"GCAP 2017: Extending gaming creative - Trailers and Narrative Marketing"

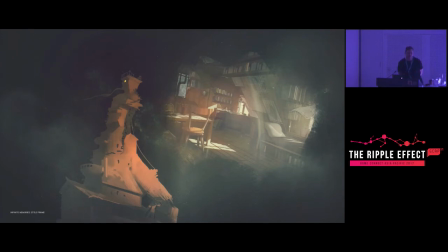But we didn't feel it would portray the game in a sort of accurate way for the final sort of product. We didn't want people to think this was going to be a hand-drawn kind of game. just because we knew we were going to be sort of mysterious and tease things out of this trailer.
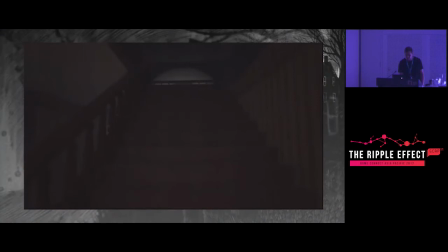We also did a pitch that was more based on an editing technique. So there was the ideas of death and renewal and we wanted to play with the way small clips were cut together, that they would loop, and that the audio that we'd captured from the actual clips would build up the soundtrack as it went.
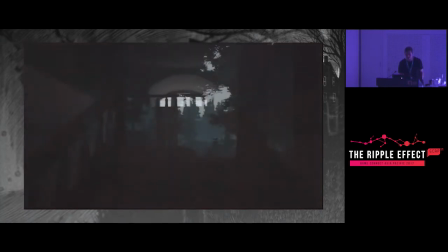So this was more a bit of a conceptual kind of idea. It's probably going to be really soft. these speakers are both.
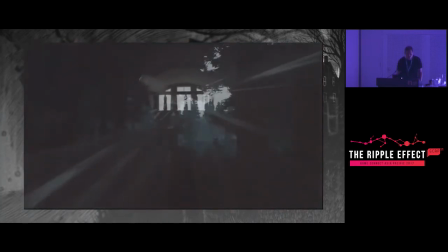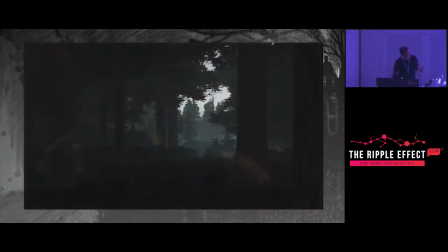So you can barely hear it but yeah all of the audio from these clips is just from the in-game audio and we sort of built a bit of a track from it. So we presented all these ideas to Giant Sparrow and they kind
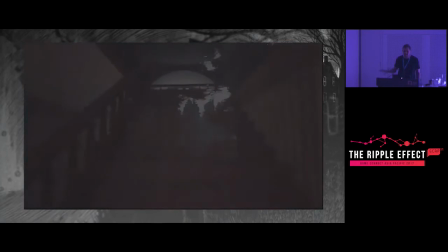of liked all of them but wanted to take bits and pieces of different one and bring it together.
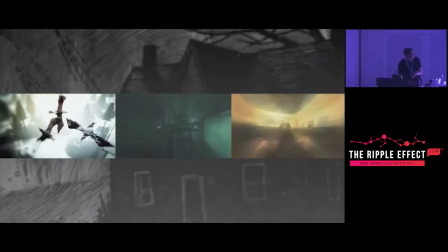So we looked at sort of at first building a few of these like little kind of collages of the different bits of game capture over the top of each
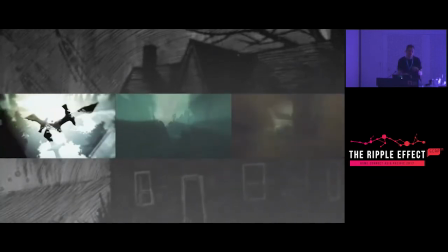other and from there we wanted to get a really rhythmic sort of edit happening that would kind of feel a bit entrancing so again
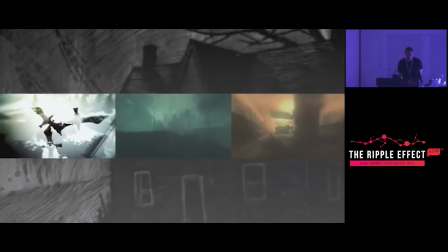we employed music really early on to create that that sort of base to work off and
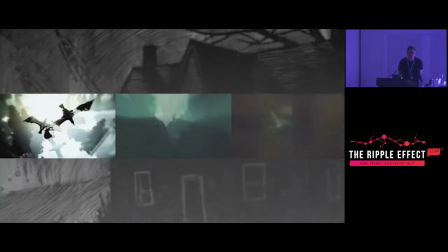use the track by a guy called law school and the developer liked that so much that we ended up using it for the final trailer.
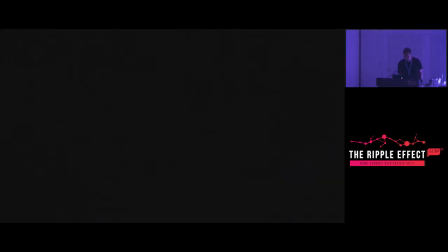But I'll just show you guys the final thing. Hopefully it's a bit louder.
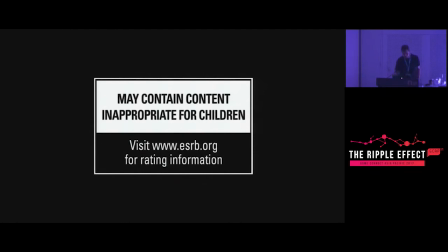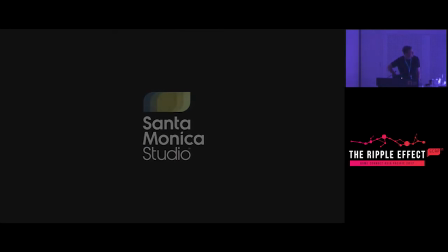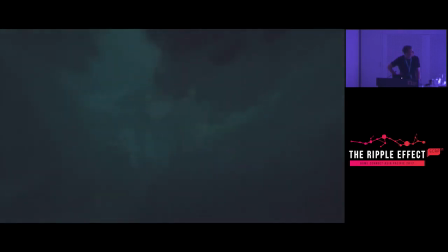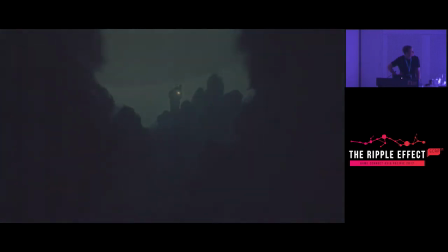I hadn't been back since the funeral.
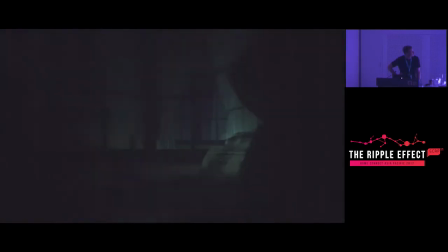Nothing had changed. Everything was just older.
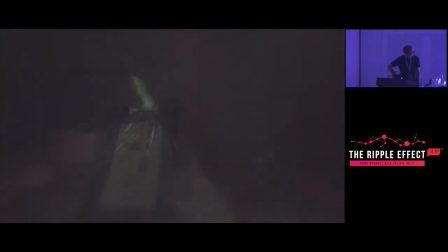Looking back, I think that was the first really bad sign.
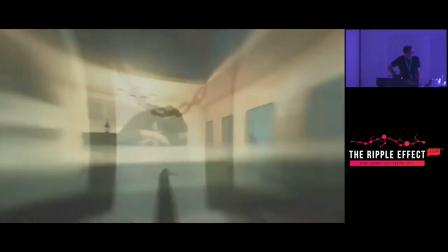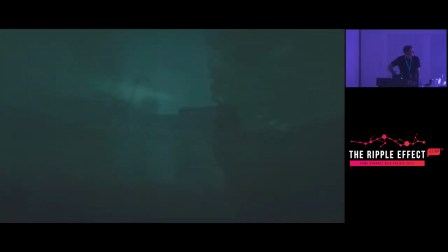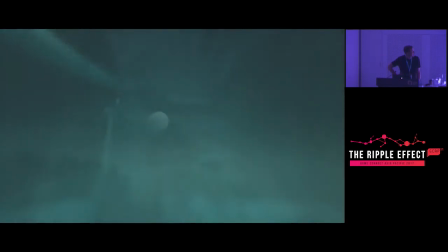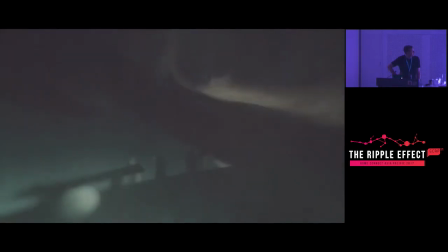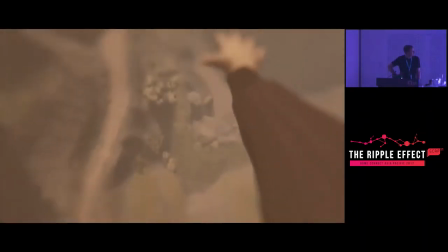A lot of this isn't going to make sense, and I'm sorry about that. I'm just going to start at the beginning, with the house.
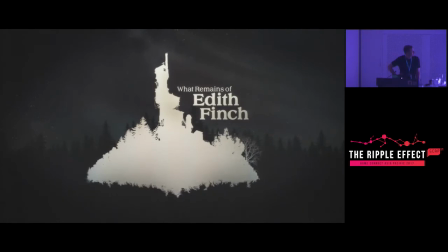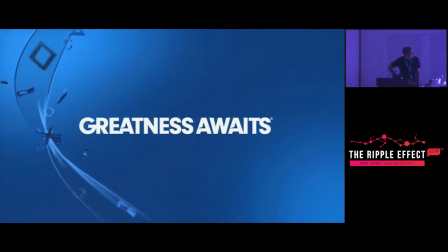So yeah, this... It always gets me.
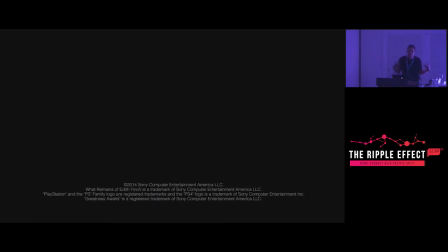Yeah, so it's quite dark on this screen, but I mean, the theme of the trailer was to be sort of dark and moody and mysterious. We got a lot of YouTube kind of comments about the final lines being a lot of, this isn't going to make sense and I'm sorry for that.
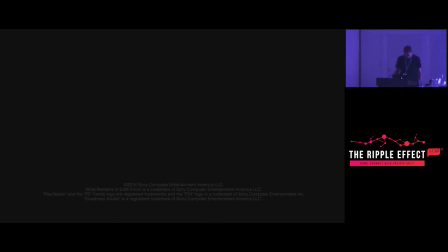And people found that quite funny because it didn't really make any sense. Anyway, Giant Sparrow really liked it.
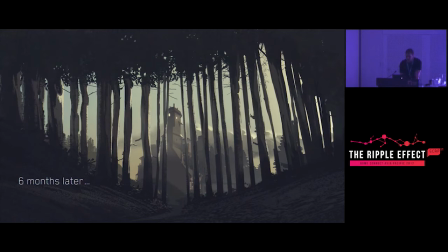And six months later, they had another presentation to do at E3. The assets had kind of moved along a bit, been more developed. We actually had the house as an asset, which was good. None of it was textured, but it was something that we could use.
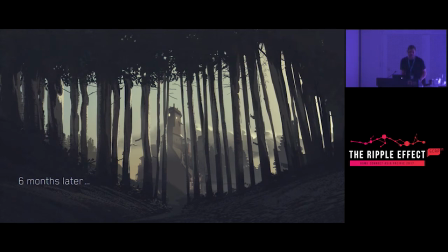We thought it was a really key central character in the game. You unlock parts of this house that then unlock the narratives. So we wanted to use it in some way.
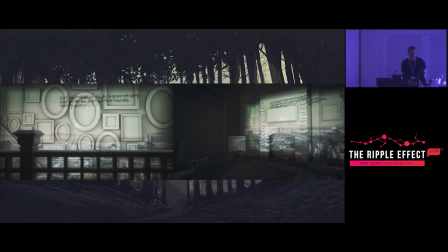And we came up with the idea of having the game capture sort of projected onto the surfaces of the house.